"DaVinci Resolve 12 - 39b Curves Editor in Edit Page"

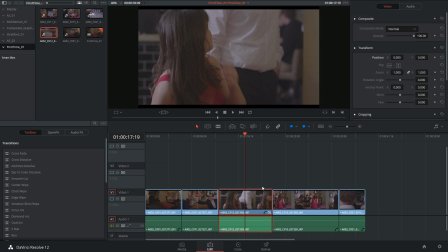9s
Hi there, and let's get to it. We're going to continue where we left off in the last video, this time looking at the curves editor function when keyframing. Before we start working with the interface itself, I think it would be good to take a look at how this works conceptually.
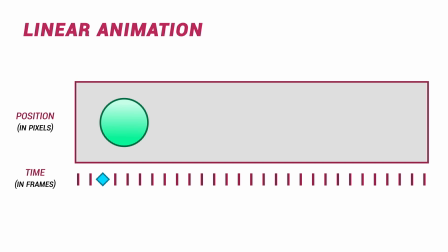22s
So we've already understood that animation is the change of a value of an object in time. This value doesn't necessarily have to be position-based.
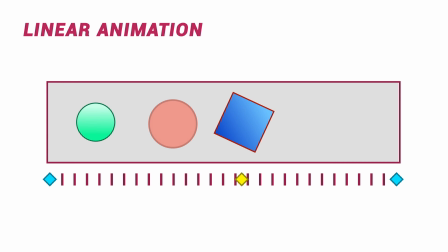31s
It could also refer to things like scale, opacity, rotation, and in the case of the color page, a lot of the grading options too.
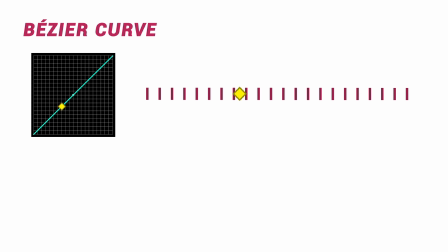38s
But so far, the type of animation that we've looked at has been linear. It means that the amount of change occurring per frame is uniform throughout.
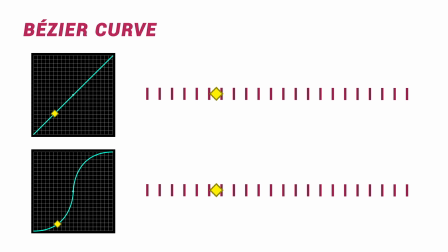46s
And that doesn't always have to be the case. You could change the way that the animation occurs to give it a more fluid or more organic look.
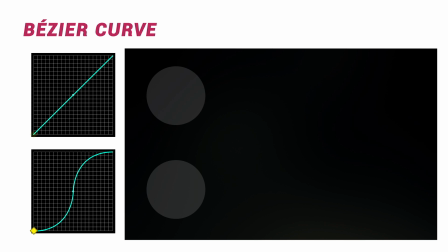54s
So in the case of these two visual examples, at the top we have a linear animation in which the object is moving from one side of the screen to another uniformly.
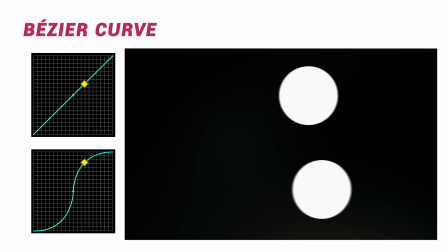63s
And underneath that we have the same animation, but with a Bezier curve applied to the motion, so that instead of continuing at the same speed throughout, the animation is a bit slower at the start,
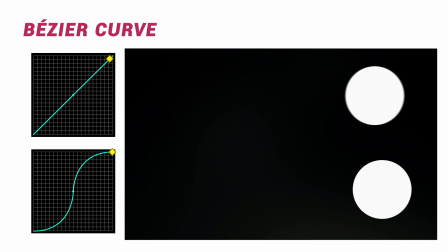74s
picks up speed in the middle, and then slows down before the end, which tends to look more aesthetically pleasing to the human eye.
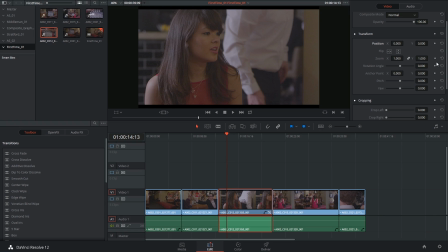81s
So when we go back to DaVinci and drop down a few keyframes, in this case on the zoom position and the rotation, go down in time and apply a few changes.
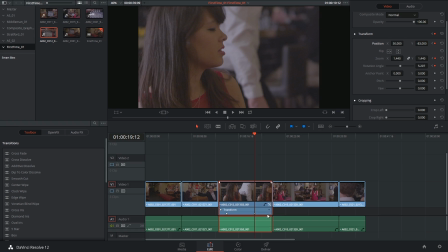94s
Just like last time, we're going to click on the icon in the bottom right corner to reveal the keyframe controls,
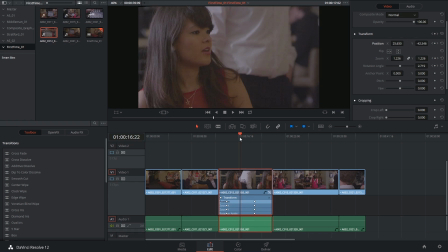99s
and make sure that the arrow next to transform is expanded to reveal all the individual keyframes. Currently, the animation of all three values is linear, so I think I'm going to target the zoom function and get that to operate at a different rate from the other transform controls, while at the same time beginning and ending at the same time.
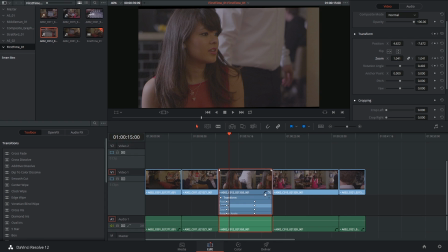118s
To activate the curves editor, click on the curve icon next to the keyframe editor on the right-hand side, and there it is.
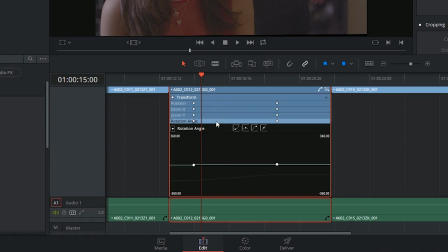126s
I can switch between the other transform controls to reveal that each one has its own curves editor. And there's my zoom. And here I can select my keyframe and indicate that I want it to behave as a Bezier curve. Right now there's four icons at the top telling me how the point will behave.
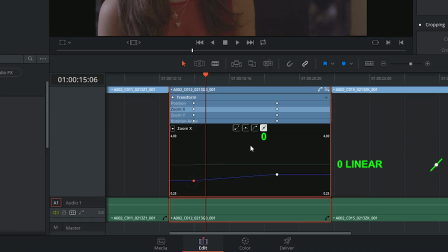143s
Currently it's set to linear, but the three icons next to it show an easy ease out, easy ease, and easy ease in, terms that will be familiar to anyone who's used the function in After Effects.
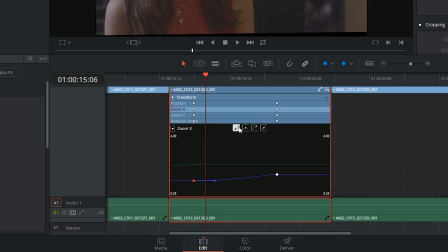155s
So I click on my easy ease out, and already it's amended the curve so that it's not as sharp in its incline. I could grab the handle of the Bezier curve and indicate how I want the speed to behave.
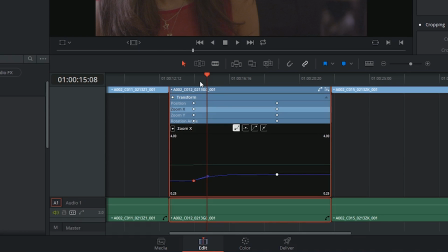169s
So if I pull it upwards, I can achieve the opposite effect. The animation will be quick at the start, and then slow down and taper off towards the end.
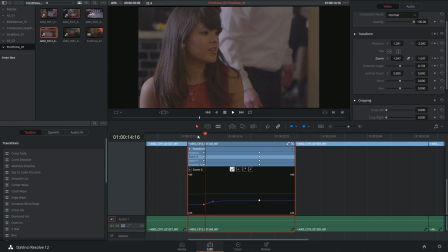176s
So now if I play this back, you'll see that the zoom is much more dramatic. You can continue to change the duration of your animation by moving the keyframe to the left and right,
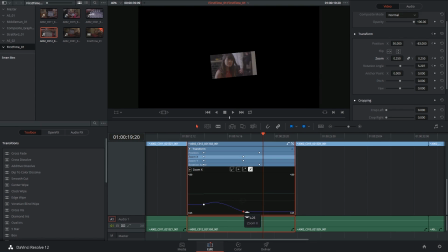188s
and you can continue changing the value by moving it up and down.
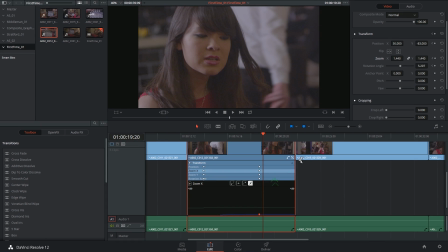192s
When you're finished, you can collapse these controls by clicking on the keyframe editor in the bottom right corner of the clip.
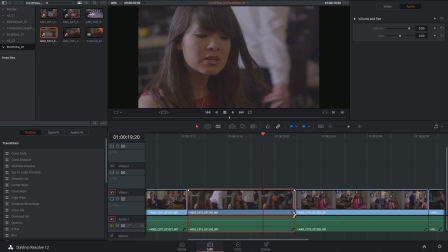198s
I hope you found that helpful, and I'll see you next time.